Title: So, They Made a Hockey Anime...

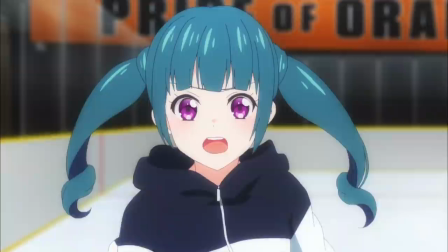There's a decent amount of practice footage, more so than games actually, but we don't see much.
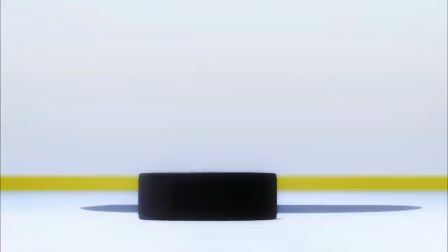90% of it is just them skating in circles around the rink, which, you know, don't get me wrong, it's good to condition your skating, but there's a lot more that goes on in a practice.
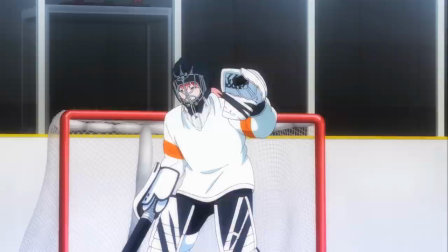A typical practice for me was stretching for the first 10-ish minutes, doing about 15 minutes of goalie warm-ups, then integrating drills with the rest of the team.
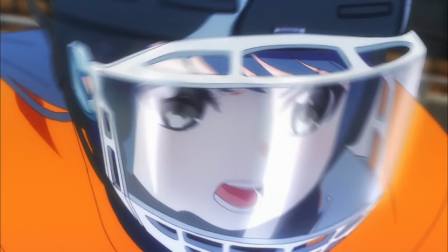That would be the bulk of the practice lasting anywhere from 30 minutes to an hour, then we would finish off with either a scrimmage or conditioning skating.
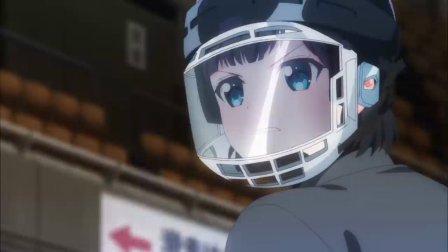This team goes from completely inexperienced to winning a championship, and we only get to see like 3 drills throughout the entire show.
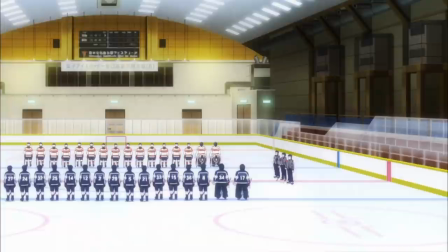You really can't tell much of what they did to get better because it's never shown. Then there's the actual game footage, or should I say, lack thereof.
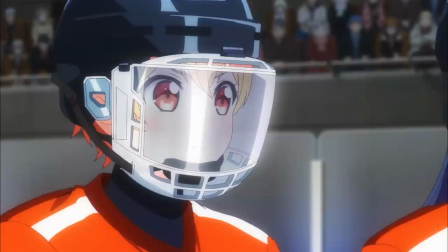The entire show has about 30 minutes of game footage, 15 of it being in the final episode.
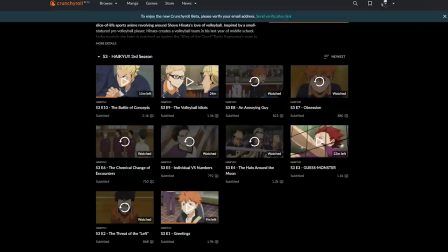That's why I said earlier that this doesn't feel like a sports anime.
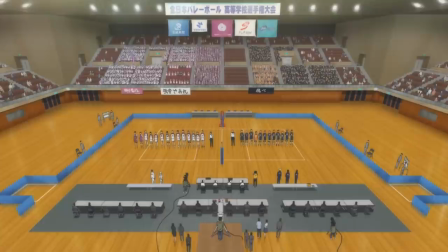I know I bring up Haikyuu a lot, the show's just one of my favorites, but they have an entire season, 10 episodes, dedicated to just one match.
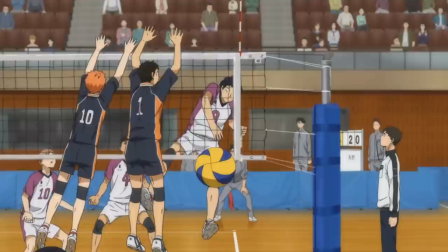Stuff like this allows the user to become fully invested, following the match from start to finish.
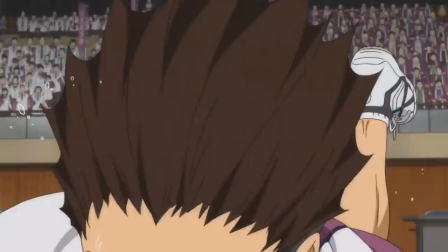You can build that tension up until the final moment, and when it happens, it's so satisfying to watch.
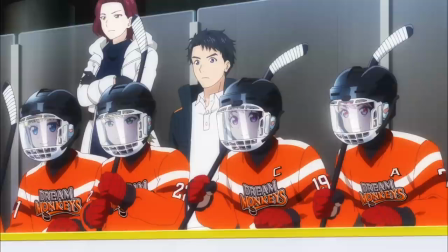Pride of Orange's games just start and finish before you know it. Sorta. Like me. As stated earlier, a traditional hockey game is 60 minutes, but the average game time here is somewhere near 4 to 5.
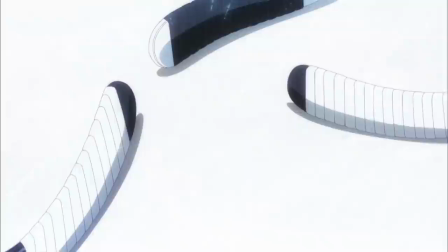There's tons of jump cuts and time skips where you have no idea what is actually happening. Even I had trouble following the games most of the time.
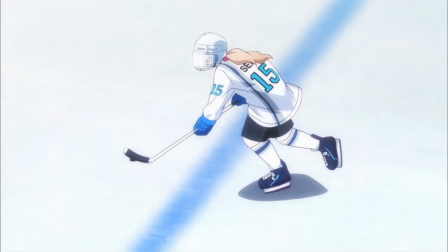Here's just an example that they blatantly show you. Final episode, 4.5 minutes left in the game.
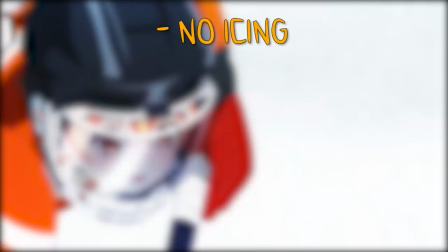Show about 10 to 15 seconds of in-game footage. Look at the clock again, 25 seconds.
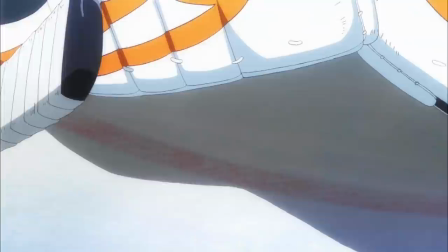Over the course of the show, there was never an icing, offsides, high stick, hand pass, or puck being shot out of play called, which are very common.
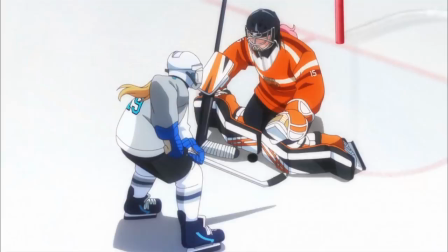There was only like 2 or 3 instances of a goalie making a save and actually covering the puck for a face-off, and only 2 penalties. We only get to see passes, goals, and an occasional save or turnover. Cutting out over 90% of the game leads to rushed scenes and hype moments with no impact.
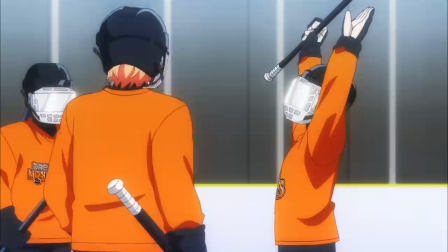You pair this with pretty subpar animation and it makes the whole hockey experience pretty unenjoyable. And speaking of the animation, yeah, you already know where this is going.
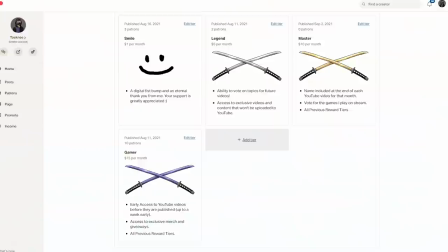There's a ton of stuff I can break down, but we'd be going into hours and hours of content, so again, if you are interested, I'll be doing breakdowns on the Patreon.
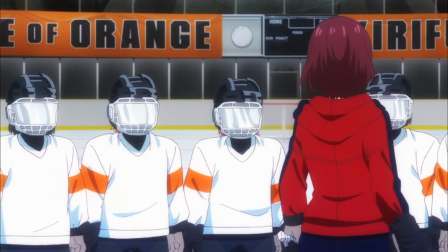The way the players are animated is just off. The animation in the show itself is actually pretty decent, but they seem very stiff on the ice.
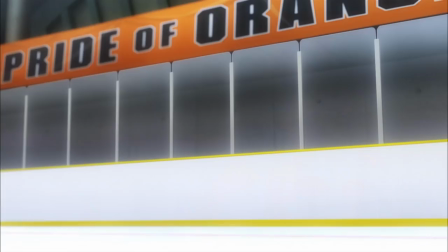There's not a lot of knee bending or active arms while skating, making it look a bit robotic.
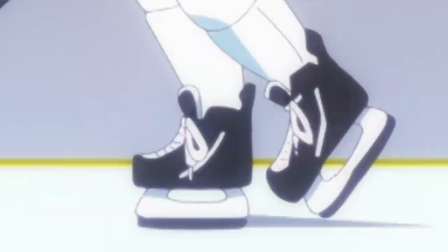Also, skates have sharp ass blades that dig into the ice, which is how you accelerate, stop, etc., but in this show it just looks like they're floating atop the ice.
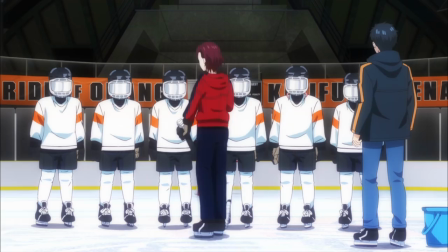The puck is like half CGI, half not, and just looks awkward sliding across the ice.
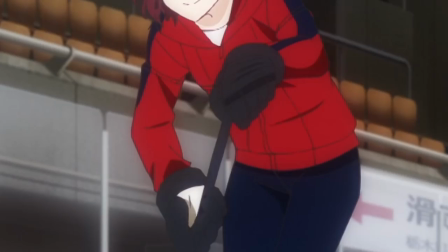One of the first shots we see is from the coach at the camp, and she basically just breaks her wrist and was still able to fucking snipe it.
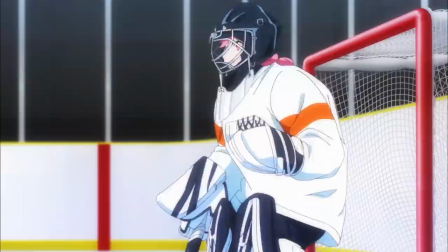Goalie, a very movement-oriented position, has virtually none, just standing still in the net to save the puck or get scored on.
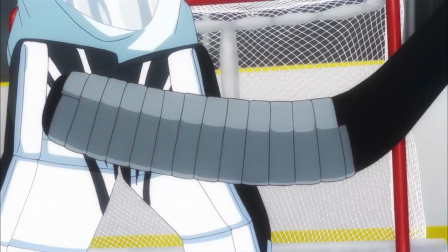Almost every time their glove is just facing straight down, just not an ideal position if you want to catch a puck.
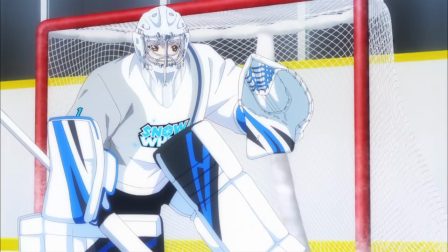Hey, what happened?
And the animations for the saves are fucking wonk. Like, what is this maneuver for catching?
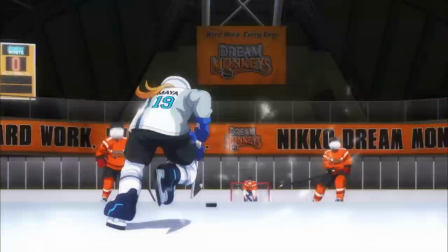She practically just puts the puck in her own net. And now we got the Hunchback of Notre Dame in there.
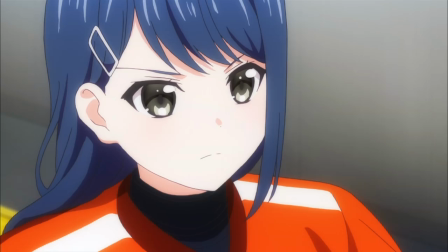The animation in the final game is passable, I'd say, but again falls victim to jump cuts and time skips.
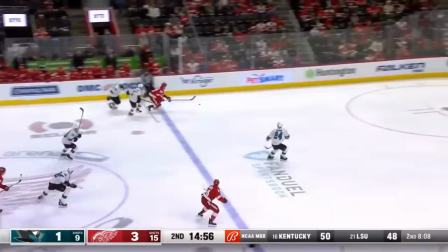I have no idea why they chose the shots they did. If you watch a hockey game, it's pretty zoomed out so that you can see what most people on the ice are doing, because there's a lot of important movement besides the person with the puck.
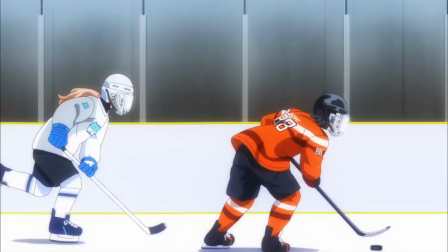The puck is small too, so showing the whole zone allows you to follow it easier. Here we focus a majority on the person who just has the puck.
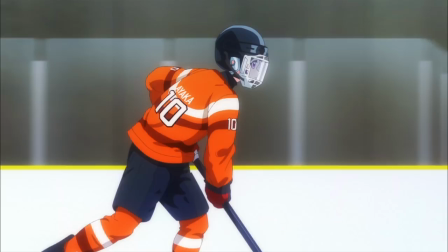Within 5 seconds, it could cut from them skating, to their face, to their skates,
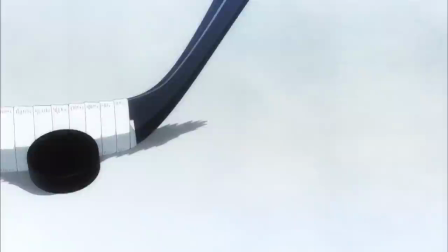and then passing to someone where we have no idea where they're at, and then just repeating the process over again.
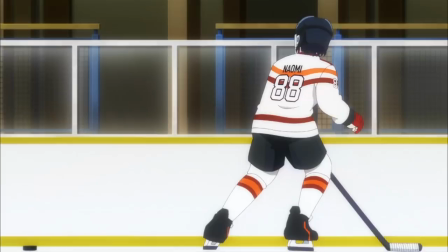It's almost physically impossible to follow what's happening. A lot of these cuts probably were to do with budget.
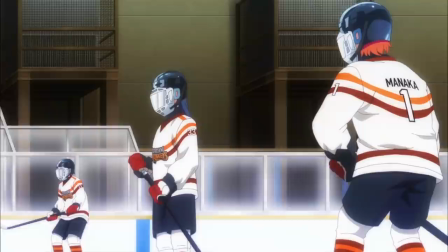You can see that everyone is using a bubble helmet instead of the more popular traditional cage.
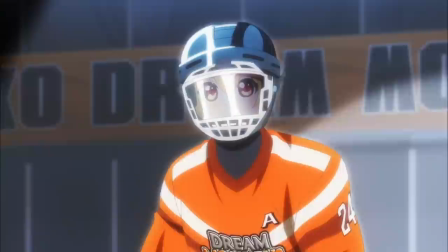This allows animators to use glare to not have to animate the face of each player on the ice, which would be pretty time consuming with a normal cage.
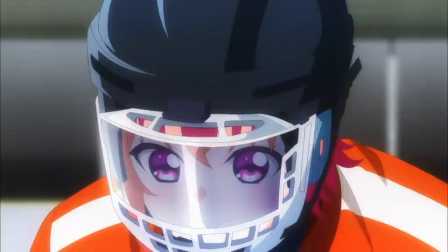If they did all have a cage, we'd probably get players looking like this poor goalie over here who lost all of her facial features.
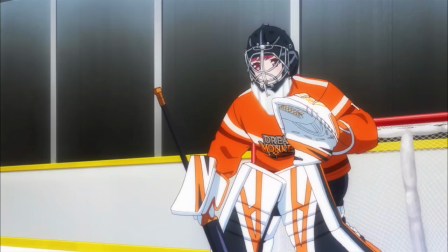However, this does allow for more detailed shots of the face on close-ups, and there's actually pretty decent use of lighting on the helmets.